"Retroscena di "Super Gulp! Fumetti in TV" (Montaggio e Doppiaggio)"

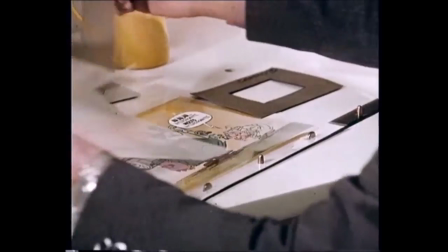Oh, allora, vediamo un po'. Ecco qua. Direi di fare così. Prima riprendiamo il cannocchiale che sta sulle spalle di Pansy. Poi facciamo un bel primo piano di Nick Carter, ecco, che monterai dopo la sequenza 24. Va bene, dammi le lunghezze così non ci sono problemi. Ah sì. Allora, questo Nick Carter lo voglio tutto blu, d'accordo? Tutto blu? Sì, sì. Lo voglio tutto blu, completamente. È tutto blu? Vai a vedere il biondo che dà i numeri. Scusa un attimo. Che cos'è questa storia di Nick Carter tutto blu? È bello un Nick Carter tutto ma blu. Ma figurati, tutto blu. Guarda, continua a farlo come sempre fatto e non dammi caretta a sto matto. Cos'è che fa? Torna subito qui. Ah, qui si ascolta solo il regista e a me non si dà più retta. Ma senti. Vi odio, vi disprezzo, anzi, me ne torno nel mio studio. Vi faccio vedere io come si fa fare un Nick Carter.
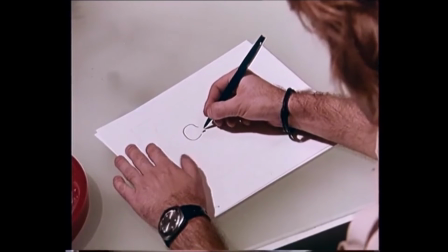Oh, voglio dirvi subito che non è affatto vero che per creare un nuovo personaggio si debbano fare prove su prove, disegni su disegni, o perlomeno non è vero nel mio caso.
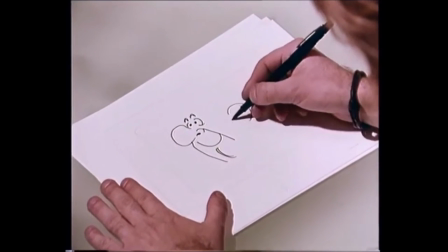Secondo me, un personaggio nasce di getto nella mente di un disegnatore. Dopo si tratta solo di trasferirlo sulla carta nella maniera migliore.
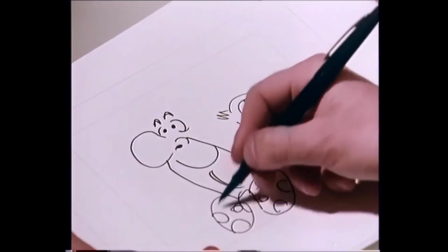Di Nick Carter, per esempio, sapevo già quale sarebbe stata la fisionomia definitiva.
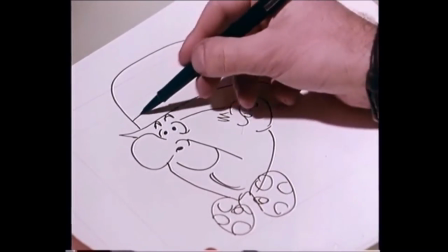Avevo qualche dubbio, specialmente sul capello. Una bombetta? No, non funzionava molto.
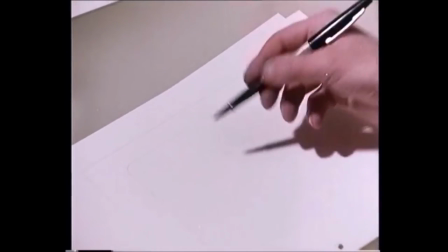E allora via la bombetta! Un cappello a volte è molto importante per un personaggio.
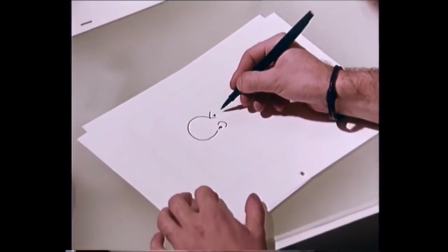Serve a farlo riconoscere, a ricordarselo meglio.
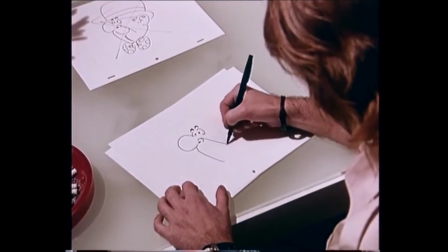E il cappello di Nick Carter non può ovviamente essere il berretto di Sherlock Holmes o la bombetta di Petrosino.
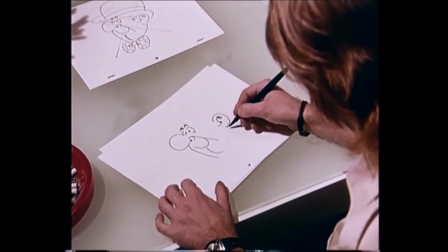Quindi vale la pena di provare e riprovare finché non si trova quello giusto.
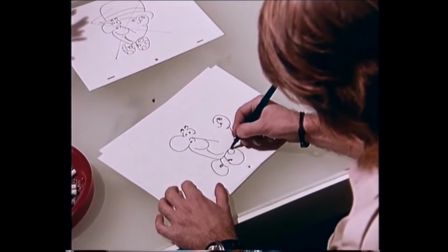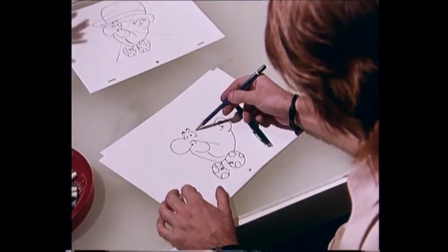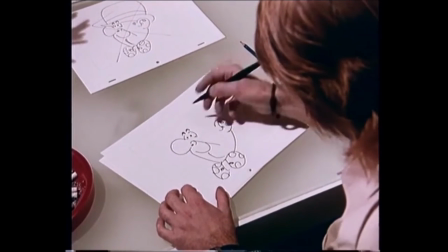Vogliamo vedere come sta con una coppoletta?
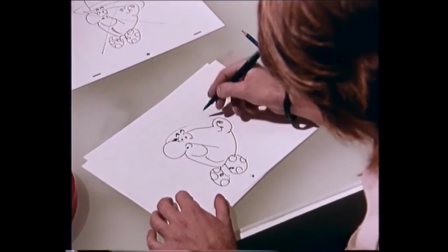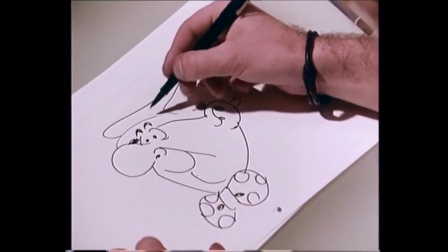Ecco qua. Sì, sì, mi sembra che così funzioni. E allora vada per la coppoletta.
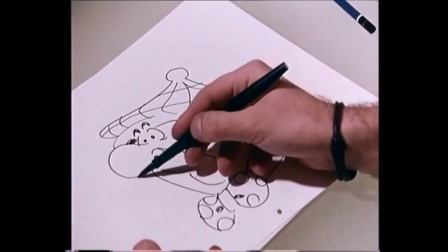A questo punto serve soltanto qualche ritocco.
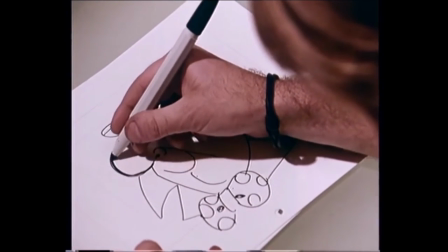Basta ingrossare un po' il tratto per dare maggiore consistenza al disegno.
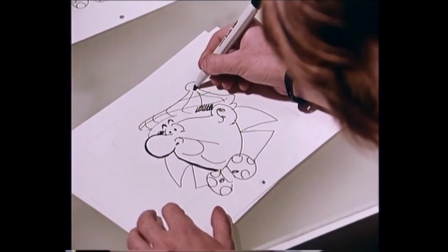Aggiungere qualche ombra qua e là per aumentare il senso del rilievo e completare le linee essenziali.
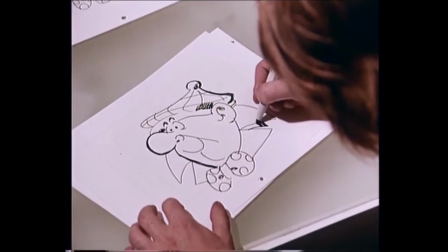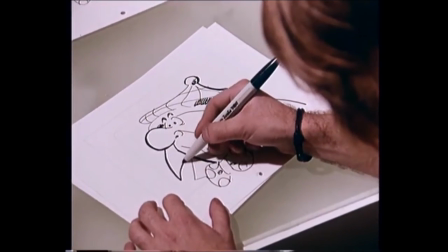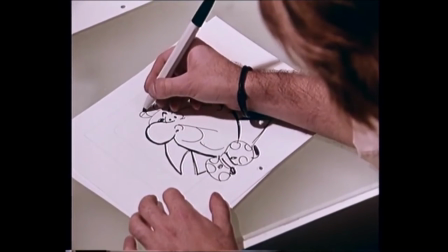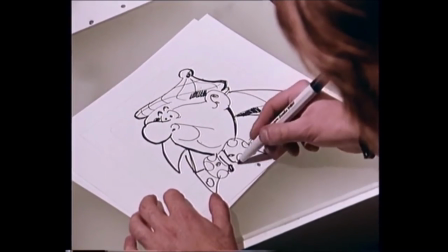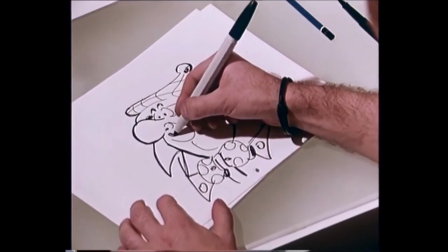I capelli, un bel paio di baffetti e il gioco è fatto. Ecco qua Nick Carter.
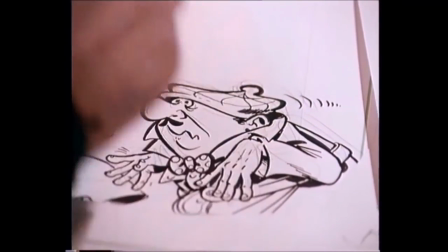Ora, in base alla sceneggiatura, non resta che fare tutti i disegni necessari per completare la storia.
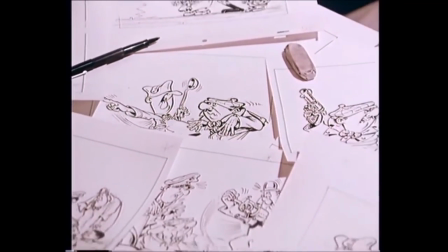Per ogni avventura di Nick Carter occorrono in media 80 disegni.
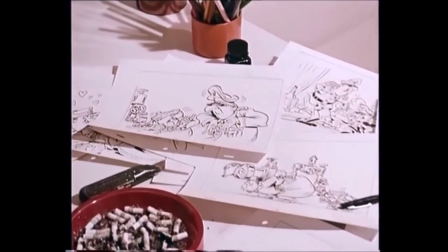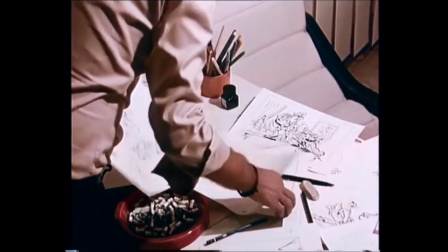E adesso il mio compito è finito. I disegni passano all'inchiostrazione e alla coloritura.
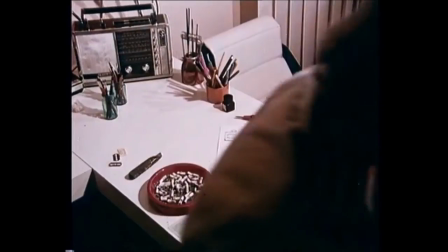Uè, gente, ecco qua, qui ci sono tutti i disegni e adesso ve la sbrigate voi. Arrivederci!
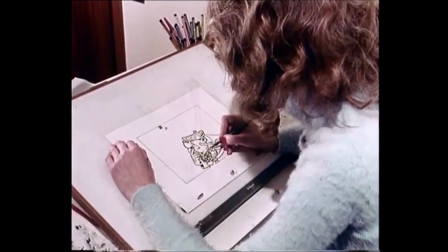Cerchiamo ora di vedere in che modo si arriva dal disegno al filmato.
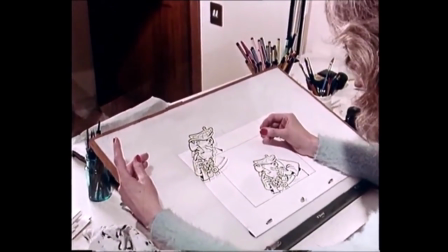La prima cosa da fare è quella di rinchiostrare su di un foglio trasparente il disegno originale.
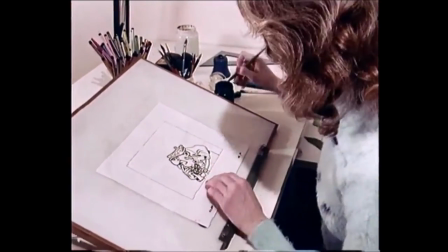Come vedete, è necessaria la massima precisione per non modificare il disegno da riprodurre.
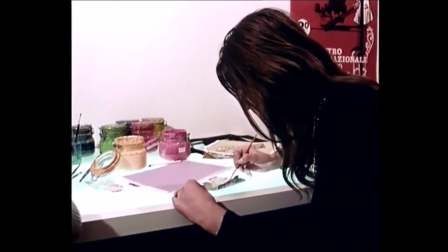Ora il disegno deve essere colorato. È una fase della lavorazione molto importante.